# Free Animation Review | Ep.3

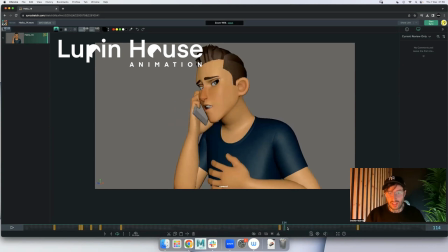(12:28)
See that? Looking over here at the camera, let's say, and then you go over there, it's spliny. It's like, it's as if it's on global control. You've got the eyes on global and the control's here.
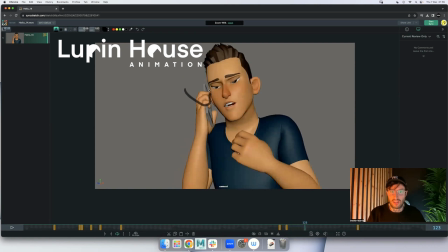(12:41)
And so as you track your head, the global stays here, and so the eyes just follow. So just watch that.
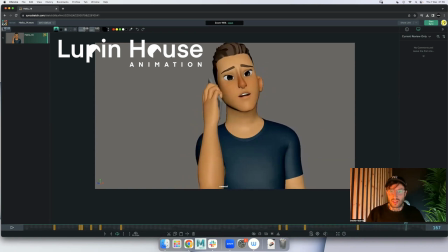In terms of body mechanics, you're moving a lot of everything at once, right? So this is pose A. Like let's say this is all the same.
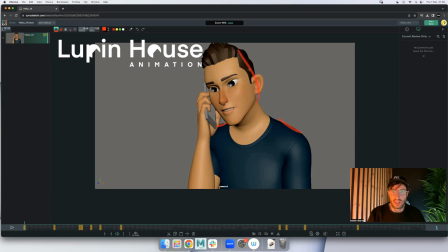(13:07)
You've got the shoulders, the head, and the hand, right? And then, woof. They all move at the exact same time. So it'd be nice to get some offset, like lead with something. Like you lead with your breath, hopefully.
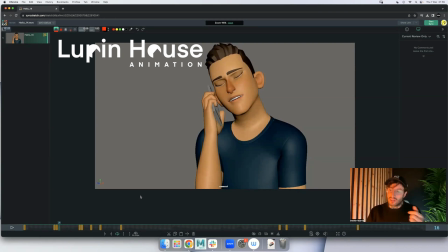(13:23)
So you'd be like, which then might lift up the body, which then, you know, so you've got to pick what you're leading and what you're following with. It doesn't have to be very dramatic, just has to be in there. I think it'll look a lot smoother.
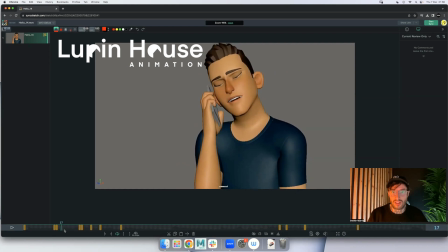(13:36)
Same with the way you come forward. As you come forward, your head, chest, and neck and arm all come forward at the same time.
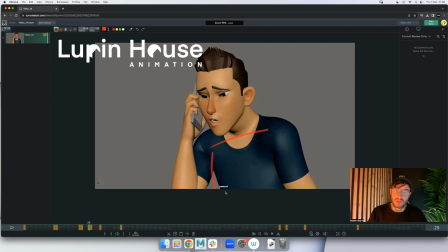(13:44)
So if you just lead with the head and then the chest or something, like just get offset between this and these guys. Just think of them as different
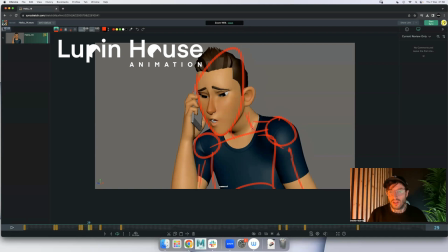(14:02)
different limbs, I guess. Just pay attention not to move everything all at the, like, see that?
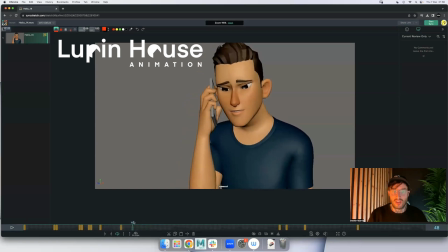(14:09)
Bam, it's all moving at the same time. So that also looks a bit unnatural. See, this looks a bit better. You see, you're leading. You could lead with the head more, but see how this whole like frame here is moving, right?
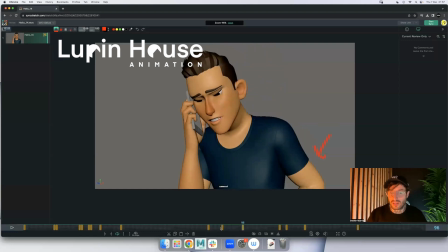(14:27)
But then you move the arm, and so this action looks a lot better because you're leading with this, and then this is coming up, and it's not happening all at the same time. However, you could get more separation between the head and the chest.
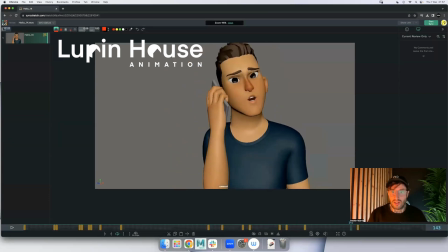(14:47)
Especially when you're doing all of these movements like up and down. Yeah, it's like you're like a plank of wood, and you're like this.
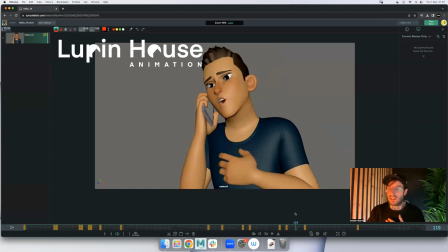(14:56)
Is it me you're looking for? You know, you want to be like, hello. I'm exaggerating, but you're like, hello. Is it me you're looking for? You know, you just really break up the neck and the head, and you get a lot more organic
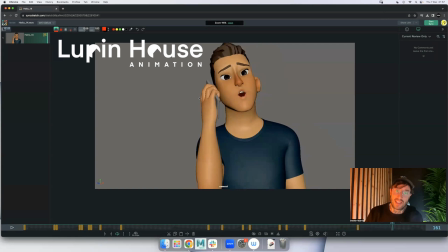(15:14)
motions. And this hand is really just breaking the believability the way this goes. So I think once you break that down, add in the separation, all the accents, get the brows more expressive with the eyes.
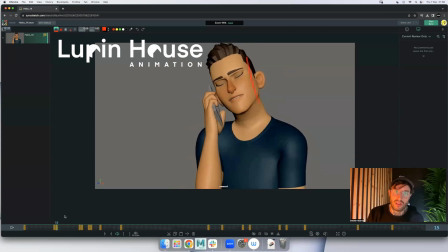(15:30)
The shapes that you're doing with the mouth, you're very straight. You're very straight in general. And you could get some more asymmetry and more appealing mouth shapes in here.
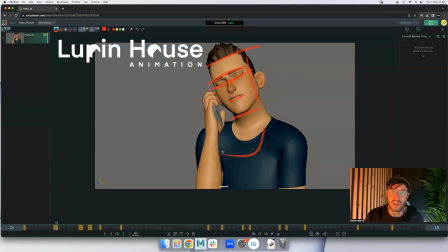(15:48)
You know, like if he's going to be singing hello down this way, you might want to anticipate the mouth shape here. You know, go with that thing.
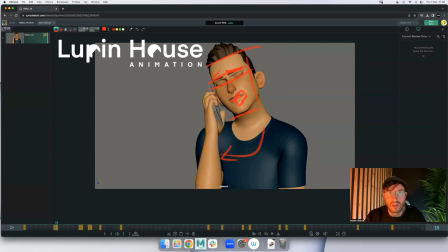I don't know if there's bendy controls on the head or not, but if you can get like a tiny bit of bend this way. And then when you say hello,
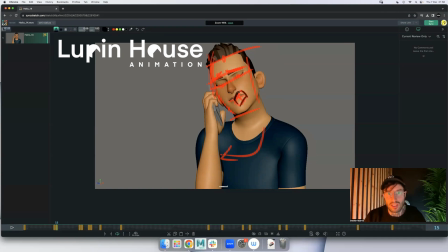(16:25)
you can take this mouth shape.
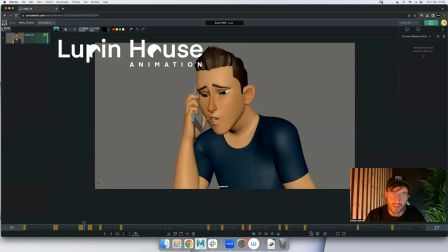(16:30)
And then arc it around, and you can bring this more on the out like this.
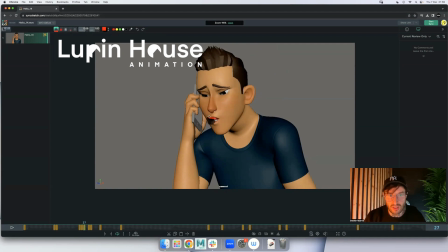(16:37)
Not so exaggerated, like not super cartoony, but you could push it more to the side. So then you go, hello, hello, like a nice little scoop.
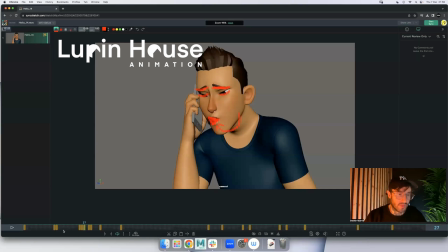Yeah, and then when you're doing this, like,
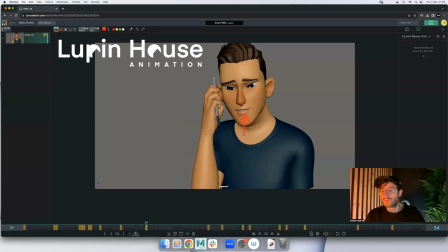(17:14)
it goes very default, like hello, he's in pain, you know, like is it me you're looking for? So be like, hello, like whatever he's thinking, you know, I don't know what he's thinking.
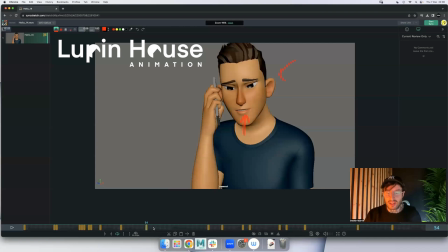(17:28)
It's up to you to decide what kind of character he is. But if he's sad and like really feeling it, he might do like a sad, scrunchy face. If he's just being silly, hanging with the dudes, just like singing to his phone, you might do like a smile in there or something.
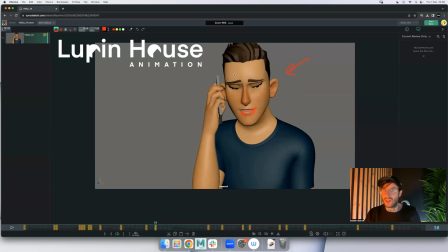(17:45)
You know, you can put some character in this besides just singing the song on the phone, which is like face value, right? Like you want to get some more in-depth thinking into your shot, which will then make it more unique and make it more interesting to watch.
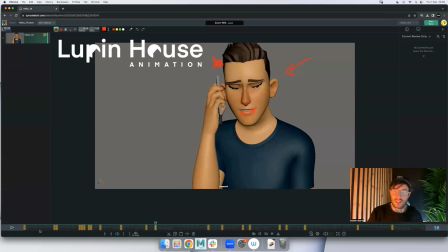(18:02)
So I think that's enough. I think you've got a lot to go from there. There's a lot of things that you can do to make this better. Pay attention with the mouth shapes, the symmetry in the face, get some asymmetry in there.
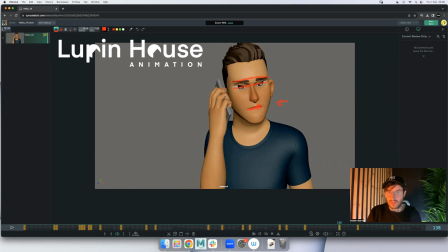(18:18)
Separate the head and the torso. Either work on this constraint or don't constrain it and use the phone a bit more as a prop. Put a personality in him, like why is he singing, who's he singing to, where is he right now, is he at the park, is he in a public place?
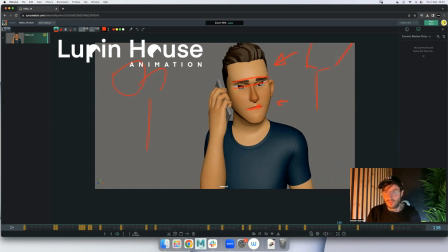(18:35)
If he's in a public place, you know, it could be a very interesting way to think about some of the actions that he would do.
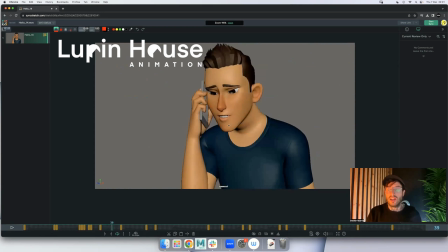(18:43)
And then yeah, get those accents in there and the breathing for the singing, and watch very heavily singing reference, and the shot will look a lot better. Awesome, cool.